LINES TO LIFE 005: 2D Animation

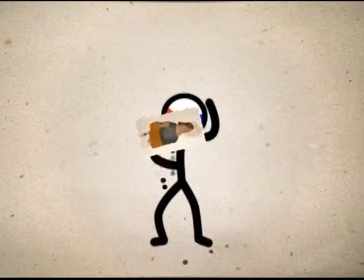(0:34)
know you're itching to start working, readying those character designs, 3D models and backgrounds.
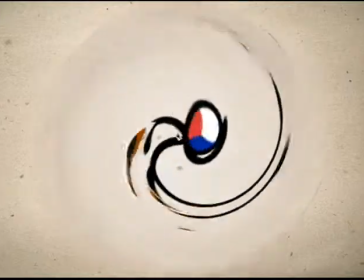(0:41)
We won't stop you as you plunge into the mad world of animation production!
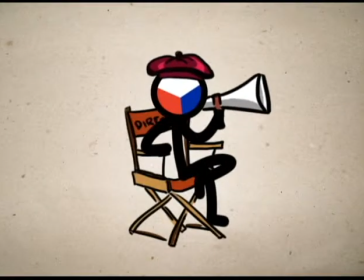(0:48)
If you were working on a movie, production starts when you get your actors in one place and shoot them with a camera.
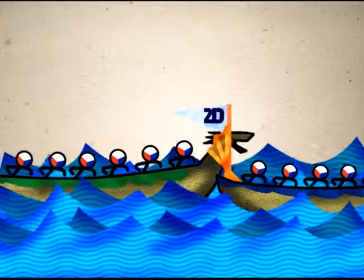(0:55)
In animation, it's the time when you gather a boatload of people and tell them to start making drawings and models move.
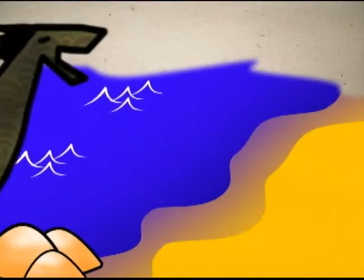(1:04)
And what makes up this boatload of people?
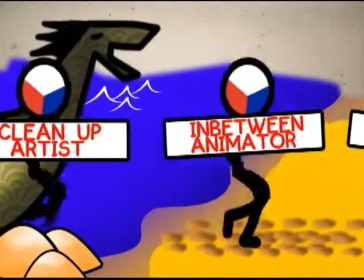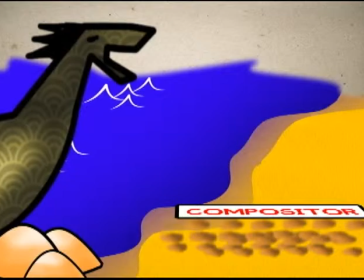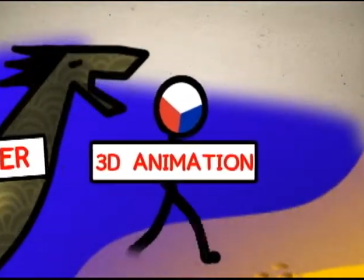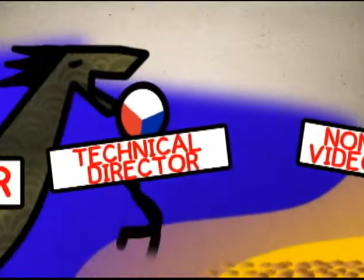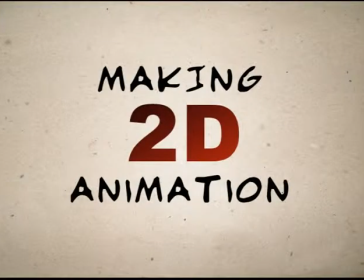(1:42)
We'll talk about 2D animation first. 2D animation follows several steps.
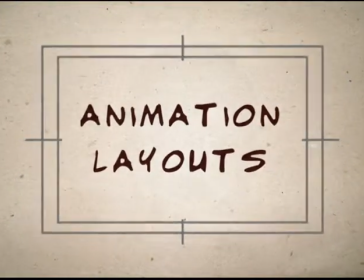(1:48)
Begin by making the layouts of the animation. Characters in action are in the character animation layout.
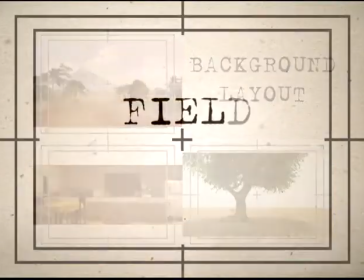(1:56)
Backgrounds in the background layout. And camera movement and field of vision in the field layout. Whoa, wait, camera movement? But there aren't any cameras in animation.
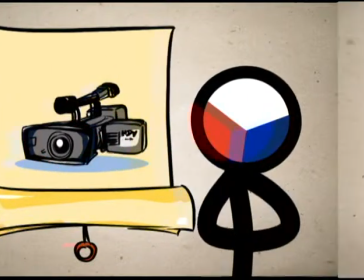(2:08)
Well, that's what you think. An animation is still a visual medium.
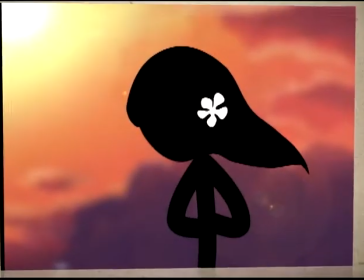(2:13)
You tell your story by showing images to your audience. Each image is composed by an imaginary camera.
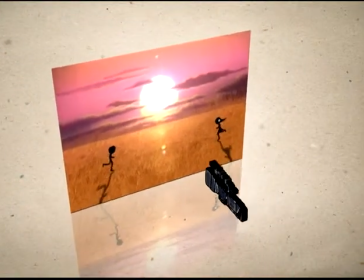(2:21)
A camera you use when you start animating your scenes.
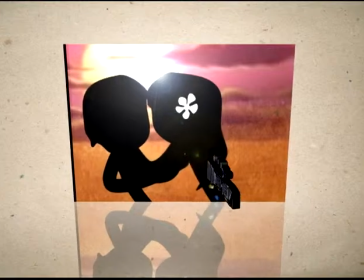(2:25)
And just like a real one, the distance, angles, and movement of this imaginary camera make effective storytelling.
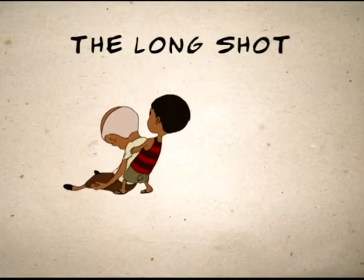(2:34)
The long shot reveals information, establishing your central character and the environment he's in.
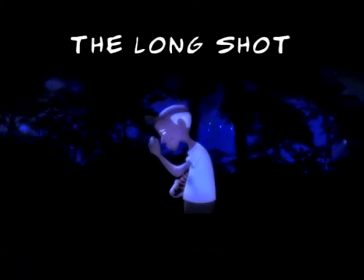(2:41)
But because things are far away from the audience, they are not able to make an emotional connection with them.
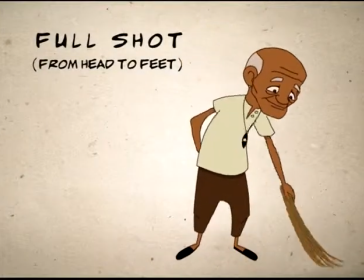(2:47)
The full shot gives less information about a character's surroundings than a long shot.
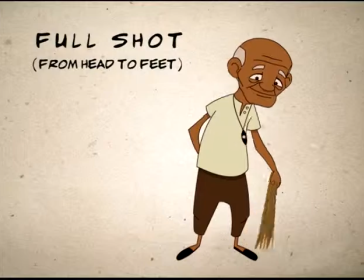(2:52)
But more details about the character's personal appearance are revealed, making a more emotional connection with the character.
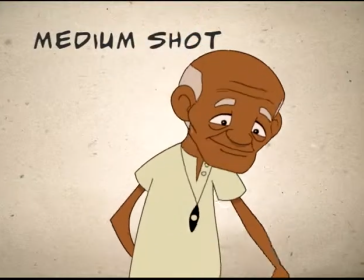(3:00)
Medium shot moves closer to the character, just a couple of steps away.
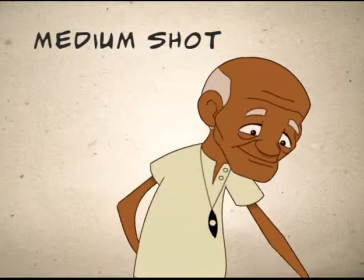(3:05)
The audience focuses on the character and is able to see most facial expressions.
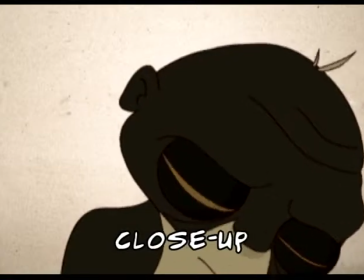(3:10)
In the close shot, all you can see now is the head and upper body of the character.
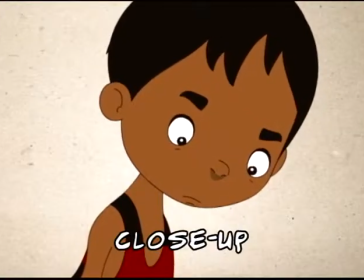(3:15)
More information about the character is revealed here, as he is within conversational distance.
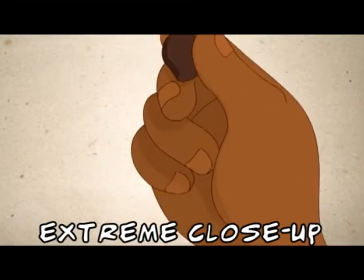(3:22)
Extreme close shot forces your audience to put all of their attention on the image on screen.
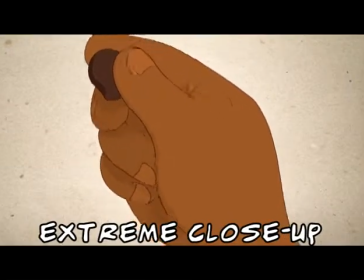(3:27)
All they can see now is the object of the shot.
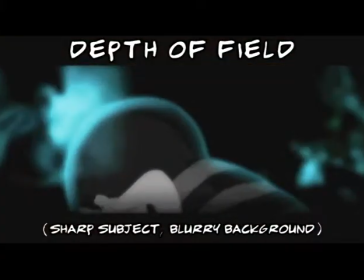(3:31)
You can also use depth of field to manipulate what the audience focuses on by putting sharp subjects against blurry backgrounds.
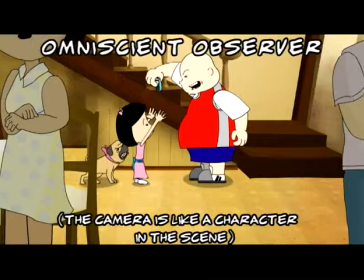(3:40)
The most common camera setup is the omniscient observer. The camera is positioned and angled as if it were another character in the story.
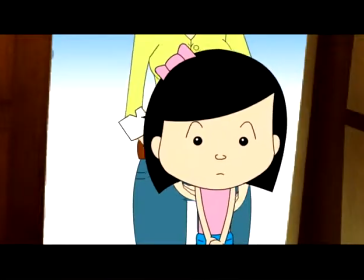(3:49)
But you can adjust the camera angle to create specific moods and emotions.
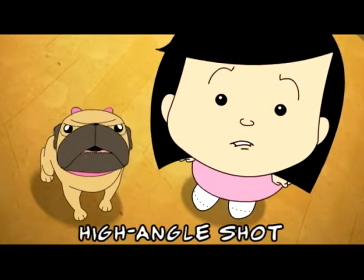(3:54)
At a high angle, the camera looks down at the characters, making them seem weak or not important.
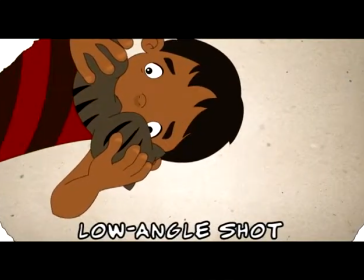(4:01)
The camera is placed at a low angle when the audience looks up at the characters.
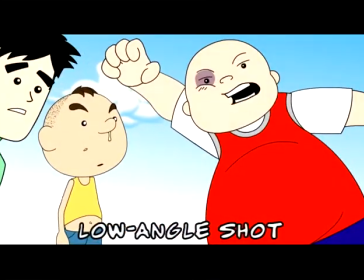(4:07)
Subjects look stronger, larger, and in extreme cases, very threatening.
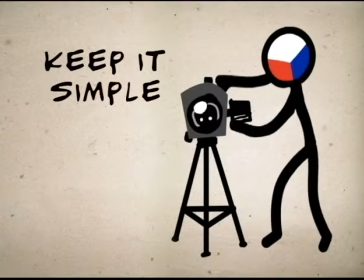(4:14)
Remember, keep camera angles simple. The camera movements help tell the story.
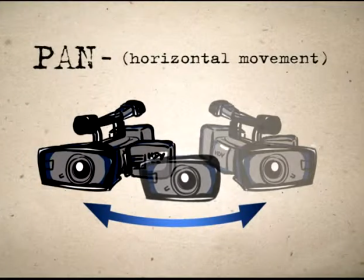(4:22)
Pan. The camera moves horizontally from one side to another to show the setting or to follow a moving subject. Tilt. Similar to the pan, but moves vertically, up or down.
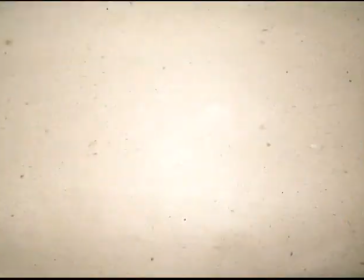(4:38)
Dolly.